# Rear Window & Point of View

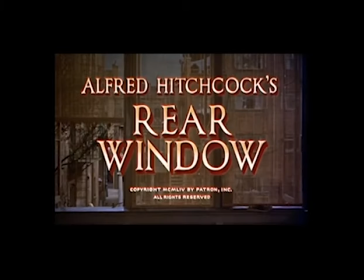In an essential film, there are three elements: story, plot, and narration.
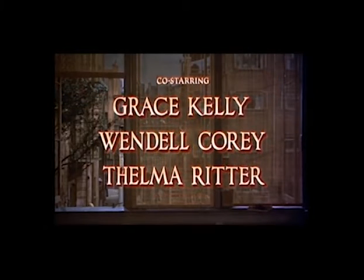The story are the events that the viewer can put together by inference, arranged in a chronological order. This is what the film is about.
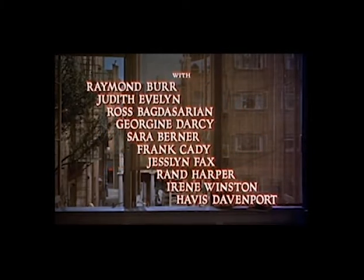Plot is what happens in the film, the actual presentation of something meaningful in a story that may or may not be in chronological order.
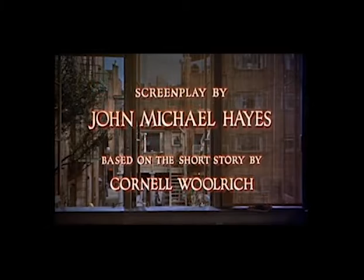Narration is the process of how the plot tells, conveys, or withholds story information.
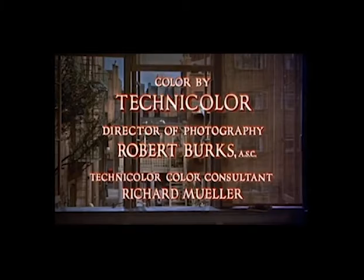It can be more or less restricting on characters' knowledges of events or mental perceptions.
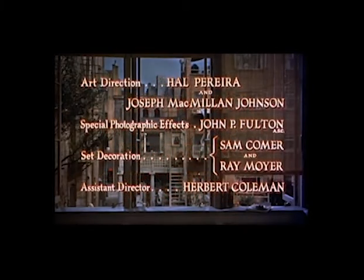This includes having one character's point of view or multiple character point of view. Knowing how to use point of view in a film can be unique to a director's narrative style. Directors can use a first-person point of view, letting the viewer get a subjective look on what the character is experiencing.
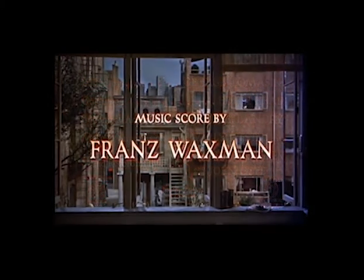Third-person point of view would be more objective in the nature and would allow the viewer to make their own conclusions.
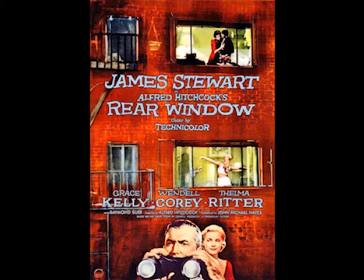Alfred Hitchcock's Rear Window uses point of view to tell the story of a wheelchair-bound news photographer who gets wrapped up in a mystery murder conspiracy. Hitchcock plays around with the first-person point of view, and it plays a vital role of how the story and plot gets told. The official definition of a first-person point of view is the film angle shot from the character's point of view. It also shows what the character is looking at through the camera.
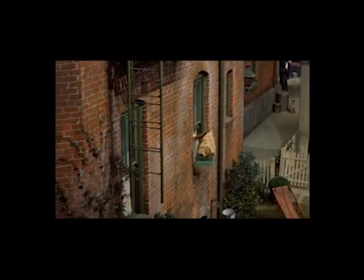This first-person point of view functions in a film through the character of Jeff Jeffries.
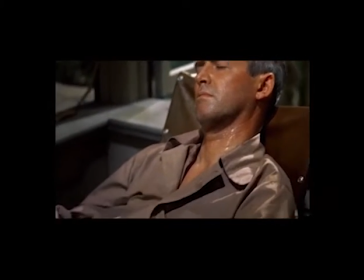When the film begins, it is revealed that he is a wheelchair-bound photographer who has been in that condition for 6 weeks.
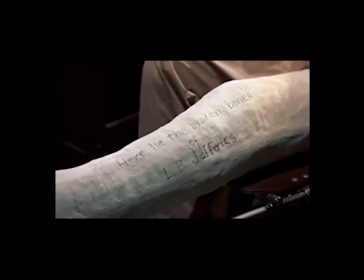He's asleep, and the temperature is incredibly hot.
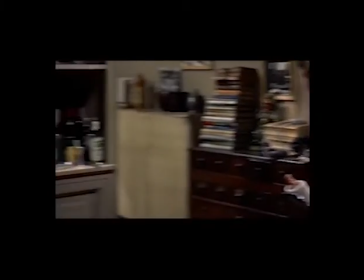Jeff lives in an apartment complex with a courtyard in the middle, and those characters are introduced from Jeff's point of view.
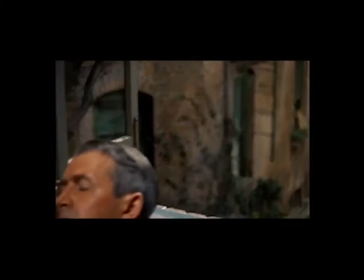The camera sits low with a high angle as if someone is sitting and looking up or down.
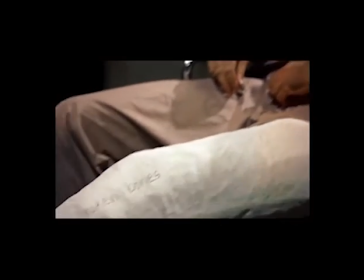His characters are enigmatic types. One couple is sleeping outside because it is really hot.
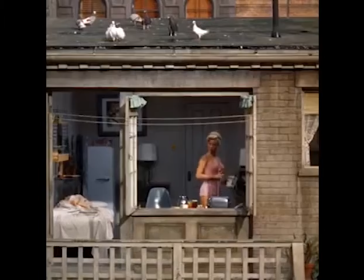There's a couple who just got married, a young dancer who lives by herself, an older couple with marital problems, and a struggling musician.
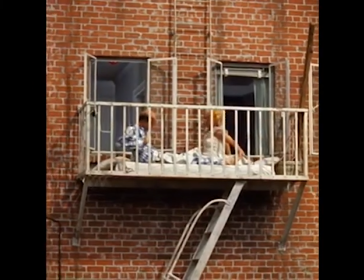What Hitchcock does is use a panning shot in the courtyard from Jeff's point of view,
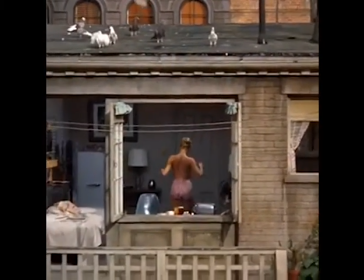and that can have the viewer come to the assumptions of which Jeff thinks of his neighbors.
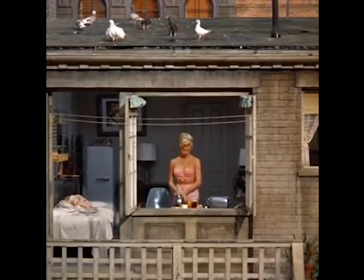Another way how point of view functions in the film is how it aids in gathering information to the story for the viewer and how it shapes the narrative.
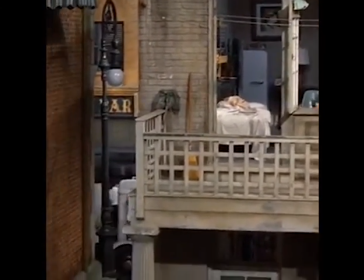In Jeff's introduction scene, it is revealed that he's sleeping, sweating like no tomorrow, and has a cast on.
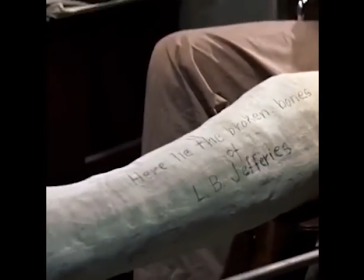The camera pans to the broken window on the table. Behind it is an outstanding photo of a first-person photo of a car crash happening,
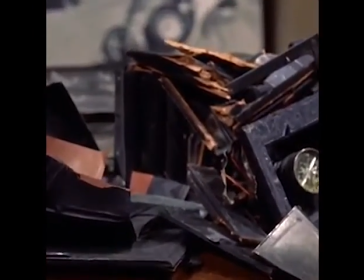another photo of the fire from the crash, photo of someone crouching, another photo of soldiers in an explosion of some kind,
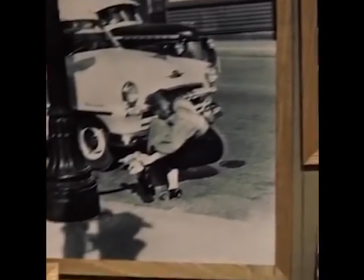another camera, and then a negative photo of a woman who's a fashion designer, and then the actual photo on a magazine cover.
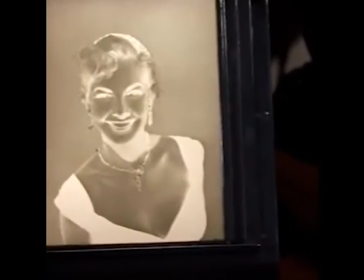So the one-take shot provided so much information that the viewer can come to a couple assumptions.
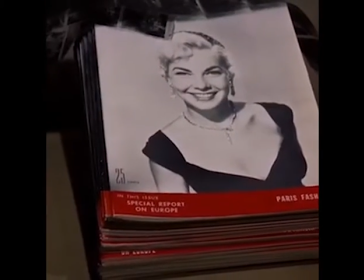Jeff is a professional news photographer who got injured during that car crash,
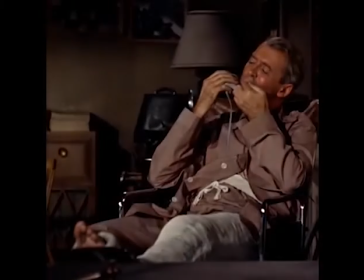has no problem stepping into a dangerous situation, and may or may not have a girlfriend.
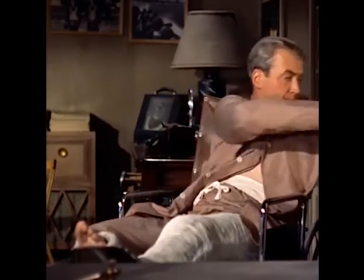After that shot, Jeff has a phone call with his boss, and the viewers has their assumptions confirmed by the conversation.
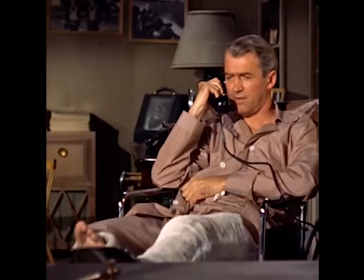It is also another thing as the viewer to come to the assumption that Jeff's lack of adventure would have him distressed and want to seek a story out. When directing this film, Hitchcock uses filmmaking techniques of shot reverse shot and eyeline matches to strengthen the point of view of Jeff.
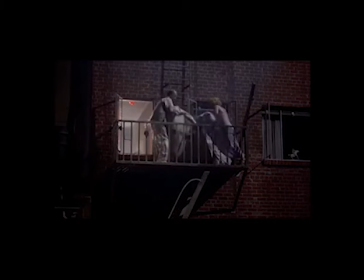Jeff awakens from his sleep after hearing what is thunder and looks outside. The next shot is the apartment straight ahead of him, thus completing the shot reverse shot pattern.
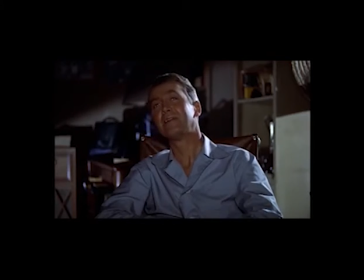The next shot reverse shot pattern is him looking around, and then he looks up, and the next shot is the couple sleeping outside,
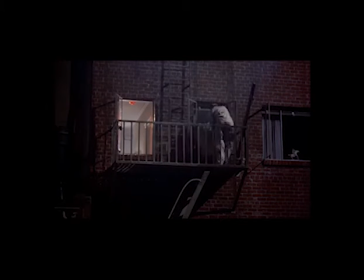racing to get inside their apartment, followed by the next shot of him laughing.